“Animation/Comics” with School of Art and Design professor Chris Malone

So we have our 5 narrative beats and the basic idea of what our story is going to be. Now, I could take that and divide it among different pages, but what I'm going to do for the sake of this video is just turn each one of these narrative beats into a single panel,
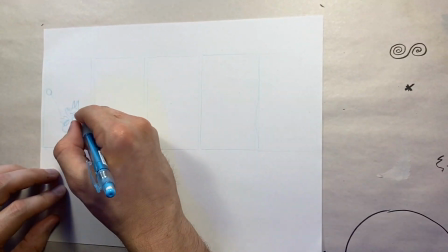creating just a single page story. Alright, so I have the 5 panels in mind of Esper launching the ball getting stuck in a tree.
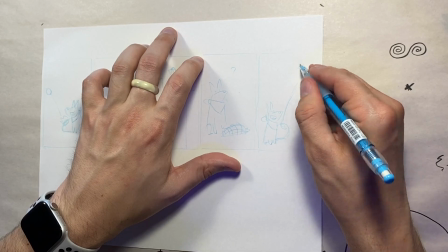In this case here, I'm going to have it land in a nest. I think that it's going to read a little bit better.
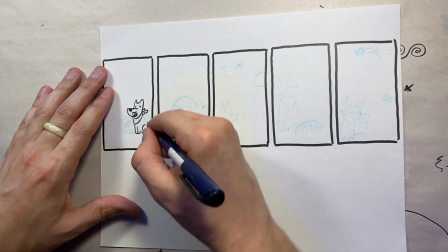Have her look up at the tree to have the feeling of dread just kind of sit in. Have her find a pine cone, and then use the pine cone to knock the ball out of the tree.
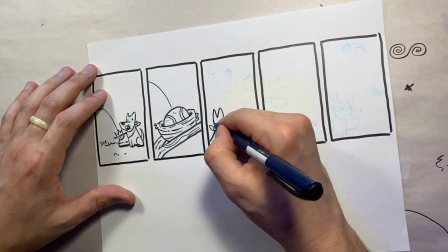So, does this comic work? Technically, yes.
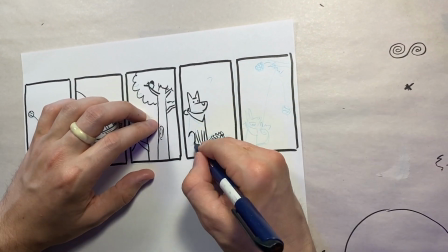But I'm going to show you guys a lot of tricks to be able to take this comic and push it even further.
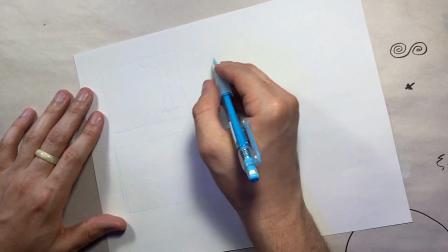One of the first things that we can start doing to make our comics and storyboards look better
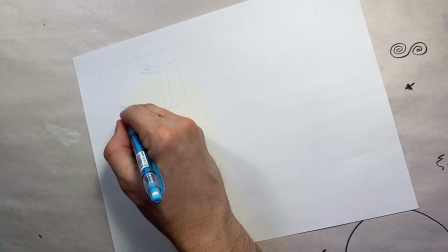is to think about how far away our camera is going to be away from our subjects.
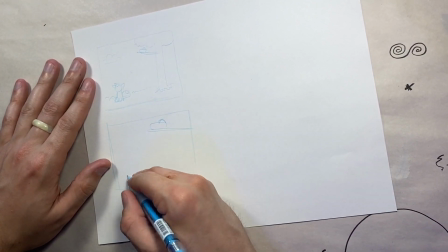By changing the distance of the camera from our subject, we begin to see the options we have with how our story can ultimately look.
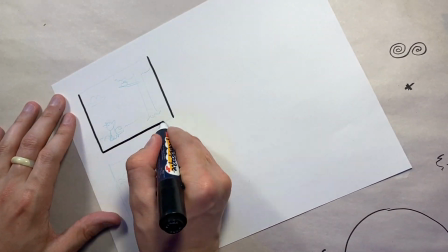Zooming in and out can achieve totally different looking shots.
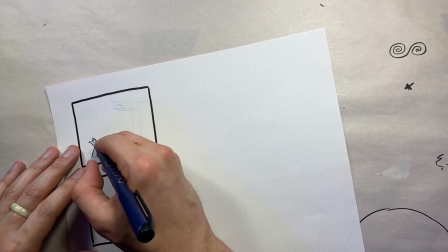So here I'm going to have one shot of Esper and the tree all in the same shot.
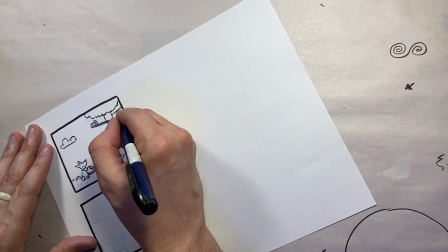However, you're going to shortly see that that can also be accomplished by having Esper be cropped out,
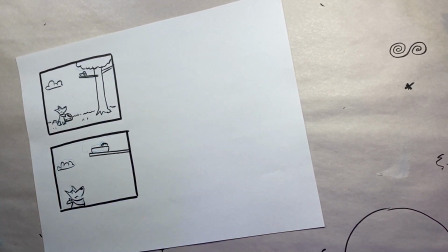and we're able to see the ball and the nest just shortly out of her reach.
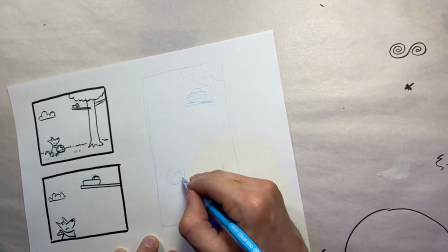Here, we start to notice the difference between comics and storyboarding. In animation, You're limited to the fixed size of the viewing screen.
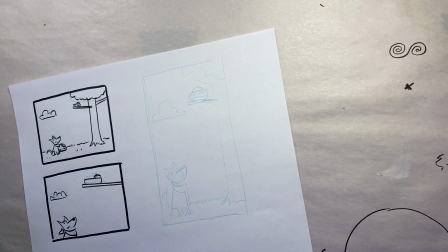Comics, however, introduce the ability to use the panel shapes themselves to tell the story.
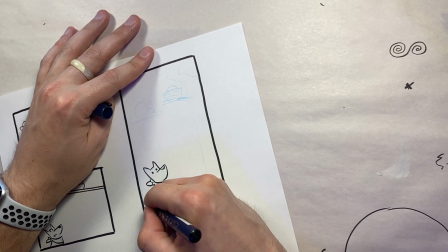See, I can draw a super tall panel to push the fact that my corgi can't get to the ball.
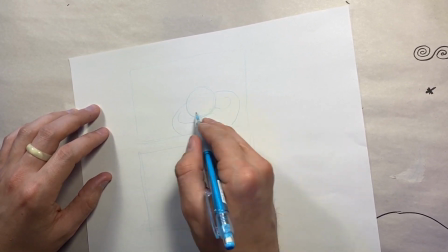The angle of the camera can also change the emotional impact as well.
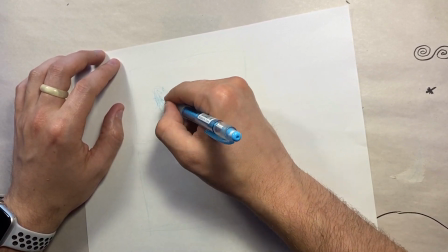So let's see what happens when I draw the camera looking down on Esper and another of her on the ground looking up at the ball.
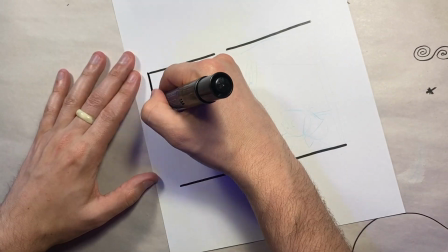Now when looking down on Esper, we're going to be doing exactly just that.
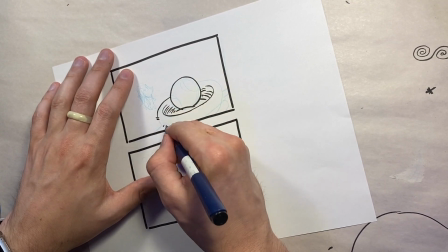We're looking down on her. Angles like this can really invoke sympathy.
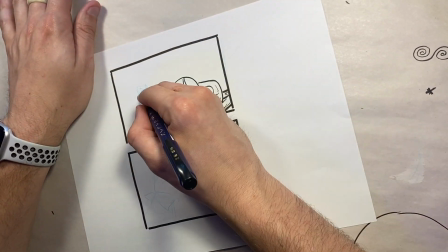Now, if we were to draw her in a fashion where we're seeing her from the ground up,
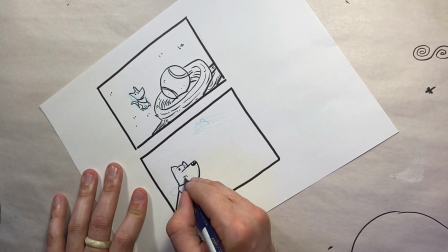looking up at the ball, she's going to come across as more stoic and impressive. Choose the angle that is right for your panel. In a way, we're not only conveying information, we're also conveying emotion with what we draw. So next up is one of my favorite things to draw in comics. Using our composition, we're able to direct the viewer's eye. So we can create a line of action that will guide the viewer from one panel to another, or even all over the page.
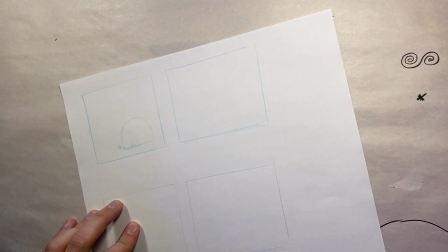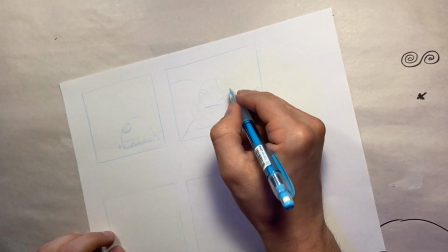Here, we see the ball is being launched to the left, outside of the page.
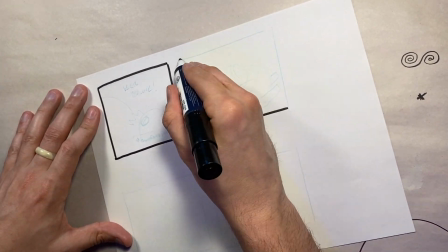However, it comes in from the left in the following panel.
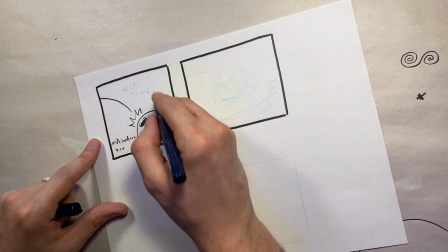Yes, this technically works, but it can come across as a little confusing.
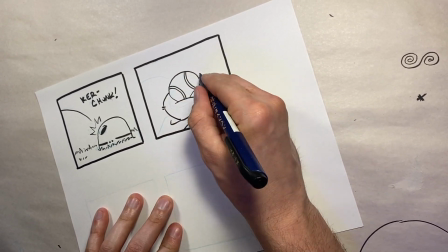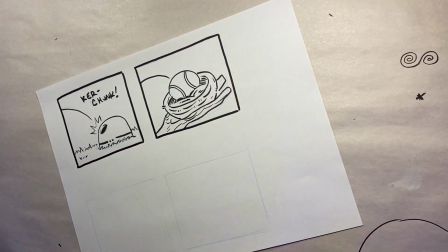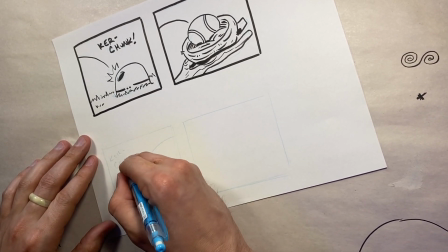Now, if I were to draw the ball being fired to the right, and then it comes in from the left in panel 2,
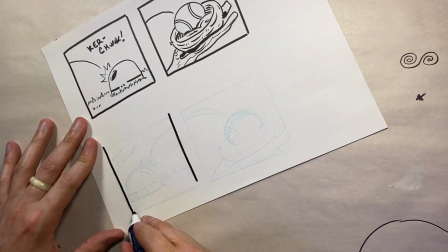we have created a line of action that carries us from panel 1 directly into panel number 2.
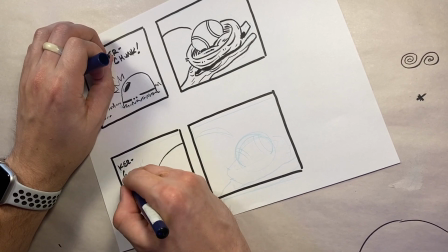Now be careful, because sometimes this may accidentally happen when you don't intend it.
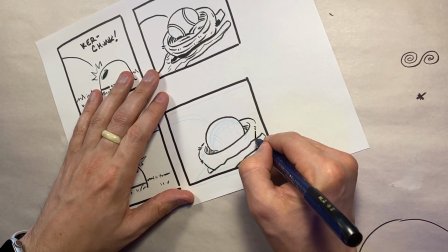Watch out for that when you sketch out your comic first.